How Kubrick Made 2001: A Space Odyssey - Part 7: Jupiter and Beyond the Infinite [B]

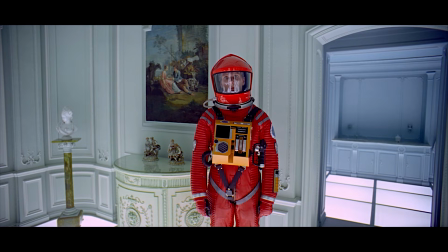Moonwatcher has a small arc, but Bowman, who we spend the most time with, doesn't have any explicit personal revelations by the end of the film. His trip through the Stargate
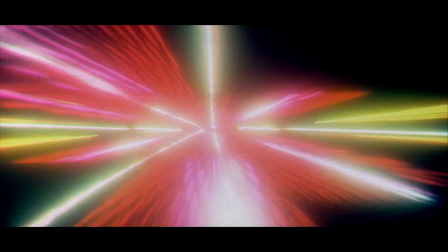and ultimate evolution into the Starchild doesn't have any emotional payoff to backstory,
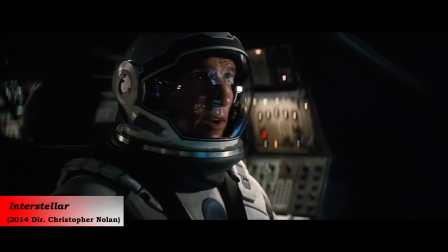like in something like Contact or Interstellar. Dave doesn't have a backstory.
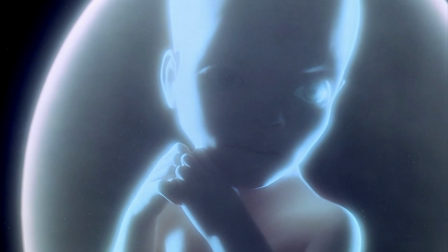I think this creates something bigger than a story.
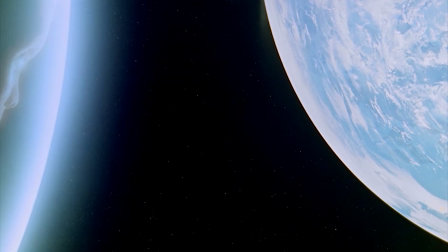Even though the film ends with a crescendo, the lack of a completed character arc makes it feel as if what we experience has no real end.
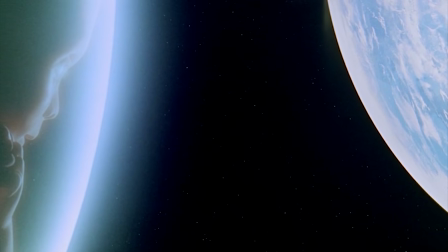It is as infinite as the universe itself.
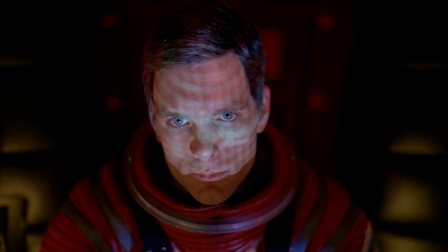It is the first and probably only movie I've seen that almost completely sidesteps using the characters as an avatar for the audience's emotion,
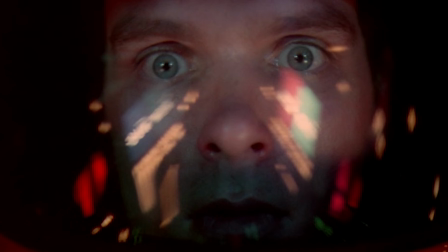and instead it creates just one emotion externally: awe.
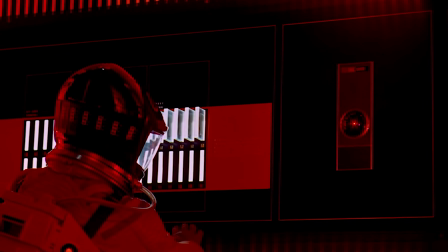Aside from the fear Hal experiences during his disconnection, the characters don't really experience much classical emotion themselves.
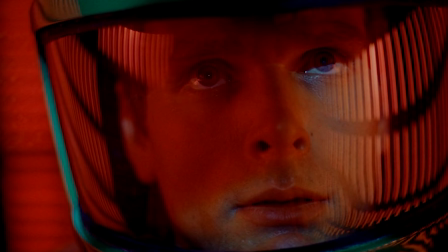We, the audience, are in awe from nearly the beginning of the film to its end.
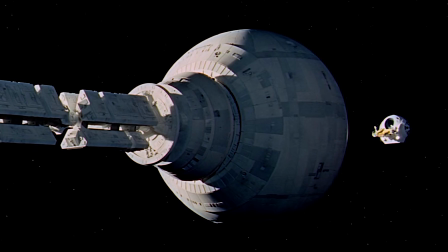There is no love story, and the story seems to be told through the universe itself more than the characters that inhabit it. I've said some of this before, but I believe this is what makes the movie so great.
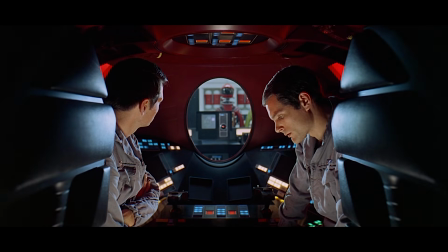First, there's a simple and captivating short narrative thread in the middle of the film that is built on the greater mystery of the overarching narrative.
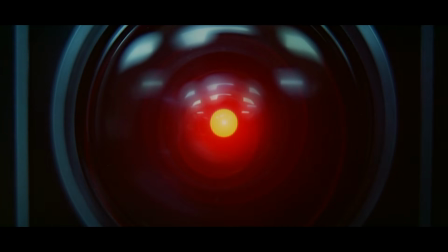That is the story about HAL 9000. This is very important.
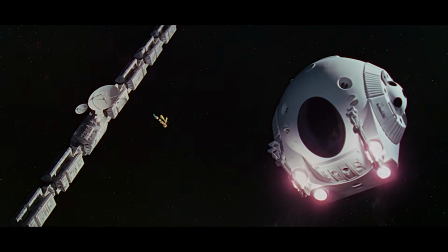I feel like a lot of experimental or ambiguous films miss the mark because they lack a simple and intriguing narrative as a way in.
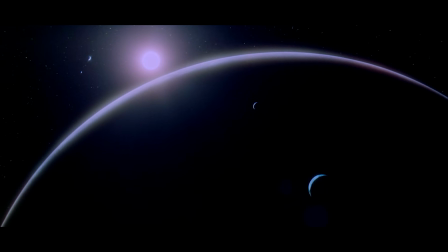Second, the brilliant special effects and the greater theme of the unknowable in the universe both captivate us with excitement for the future,
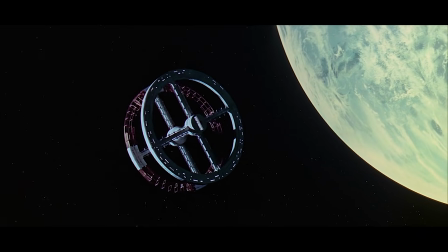with admiration for the ballet-like beauty of space, and with wonder at the secrets of the universe.
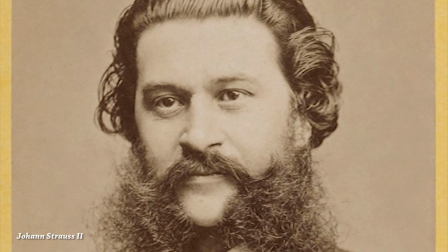Third, the use of legendary composers that forever redefine and link their music with the film.
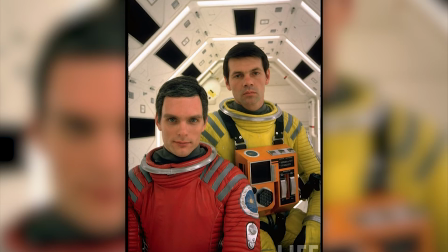Fourth, Kubrick hired great actors who hadn't reached a high level of fame, and therefore wholly become their characters.
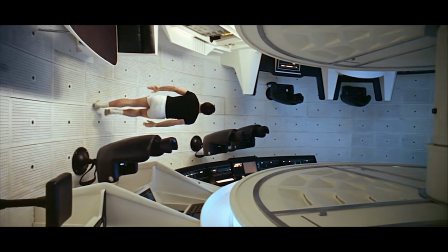Fifth, the innovative use of special effects mix spectacle with purpose, leaving us with the same feeling after witnessing a great magic trick.
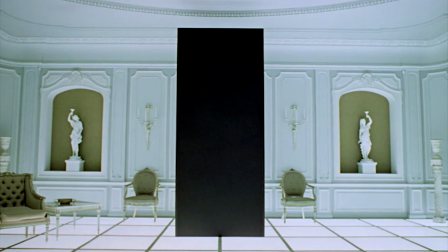Sixth, an ending that at once fits with the narrative but also perplexes, causing us to think about the film long after it's over.
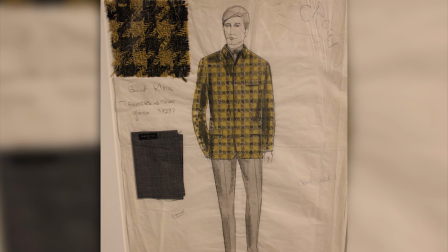Seventh, Kubrick surrounded himself with a crew of great artists and gave them the opportunity to experiment and find innovative solutions for problems.
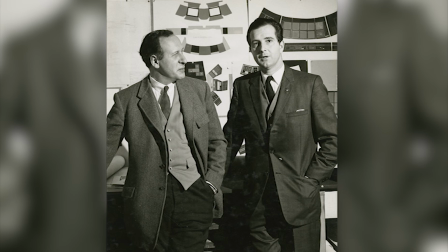Eighth, the absolute obsession with detail, from the scientific research of Fred Ordway to the quality of the photography itself.
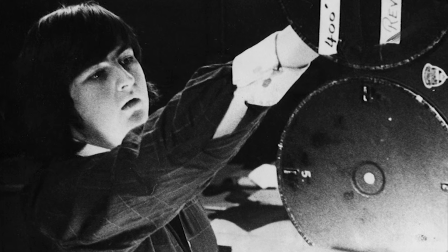For example, Kubrick wanted every version of the title shot for other languages to be first generation, so the entire shot of the planets and everything had to be done from scratch 6 times, for 6 different languages,
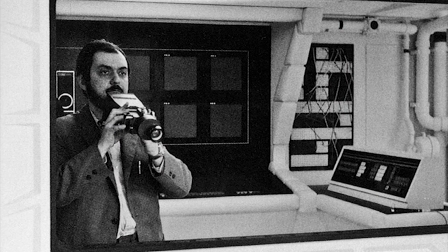instead of just swapping out the titles. Ninth, the aversion to cliché and the creative use of the medium to create something utterly cinematic.
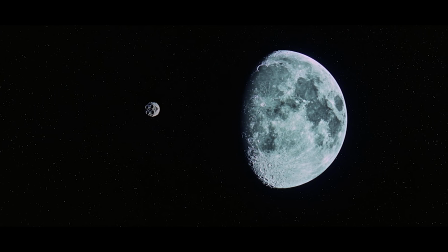And 10th, the historical context surrounding the period of the film's release.
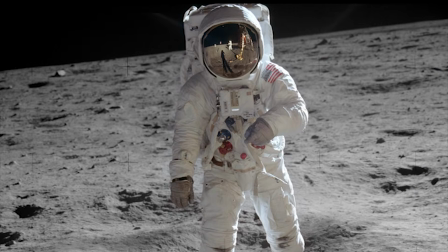It is very interesting to think that humans would land on the moon around only 15 months after the film was released.
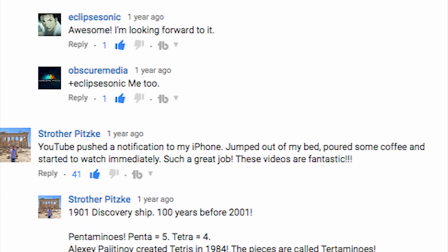It has been really great seeing all of the positive support for this series and conversing with fellow fans of this movie.
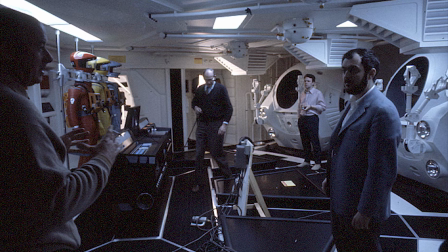This series could not have been possible without the fans of 2001 more or less archiving every word,
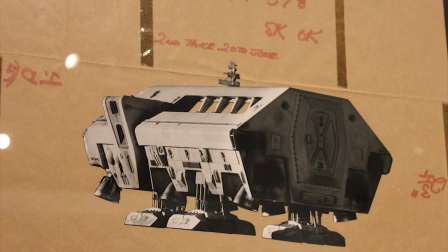photo, or video on 2001 and sharing them on the internet. I want to take a minute to thank some of the many resources that made this series possible.
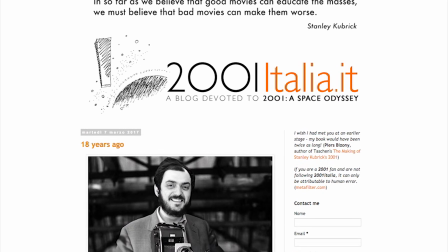First and foremost is 2001 Italia, whose website is a treasure trove of all things 2001.
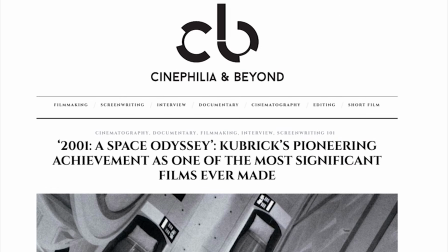Then there's the post on Cinephilia and Beyond, the videos on Eyes on Cinema,
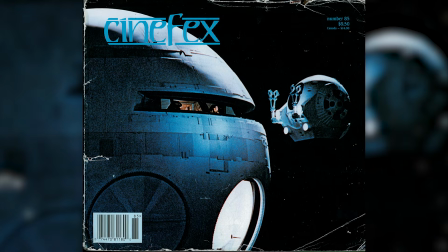and the interviews from the TV Store Online, and a Patreon supporter named Quincy Badieste, I hope I'm pronouncing that right,
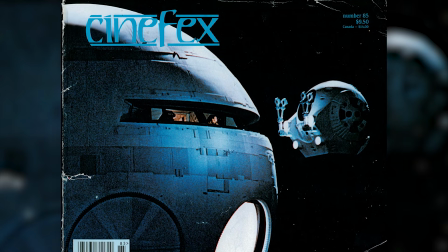who hooked me up with the issue of Cinefex that I drew from extensively for these last 2 episodes.
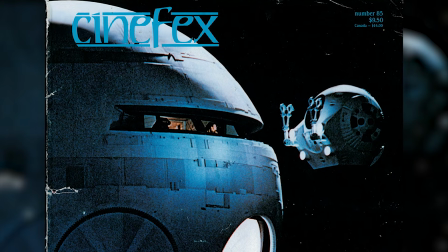Many thanks to those, and you can find a link for most of these in the description down below.
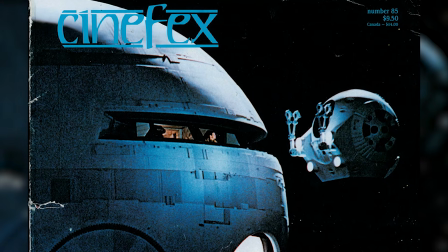And thanks to all of the people interviewed for their accounts and memories. Thanks so much for watching.
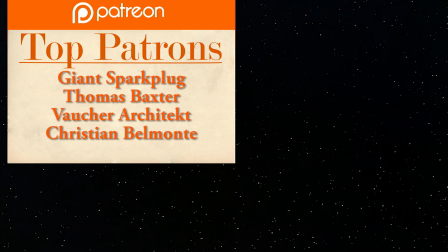This final part was completed exactly 2 years after the first part was uploaded. I thank you for your patience and engagement with these videos. And if you're new here, please hit that subscribe button now because there are plenty more videos about Kubrick and more on the way for cinephiles like you. Thanks again for watching.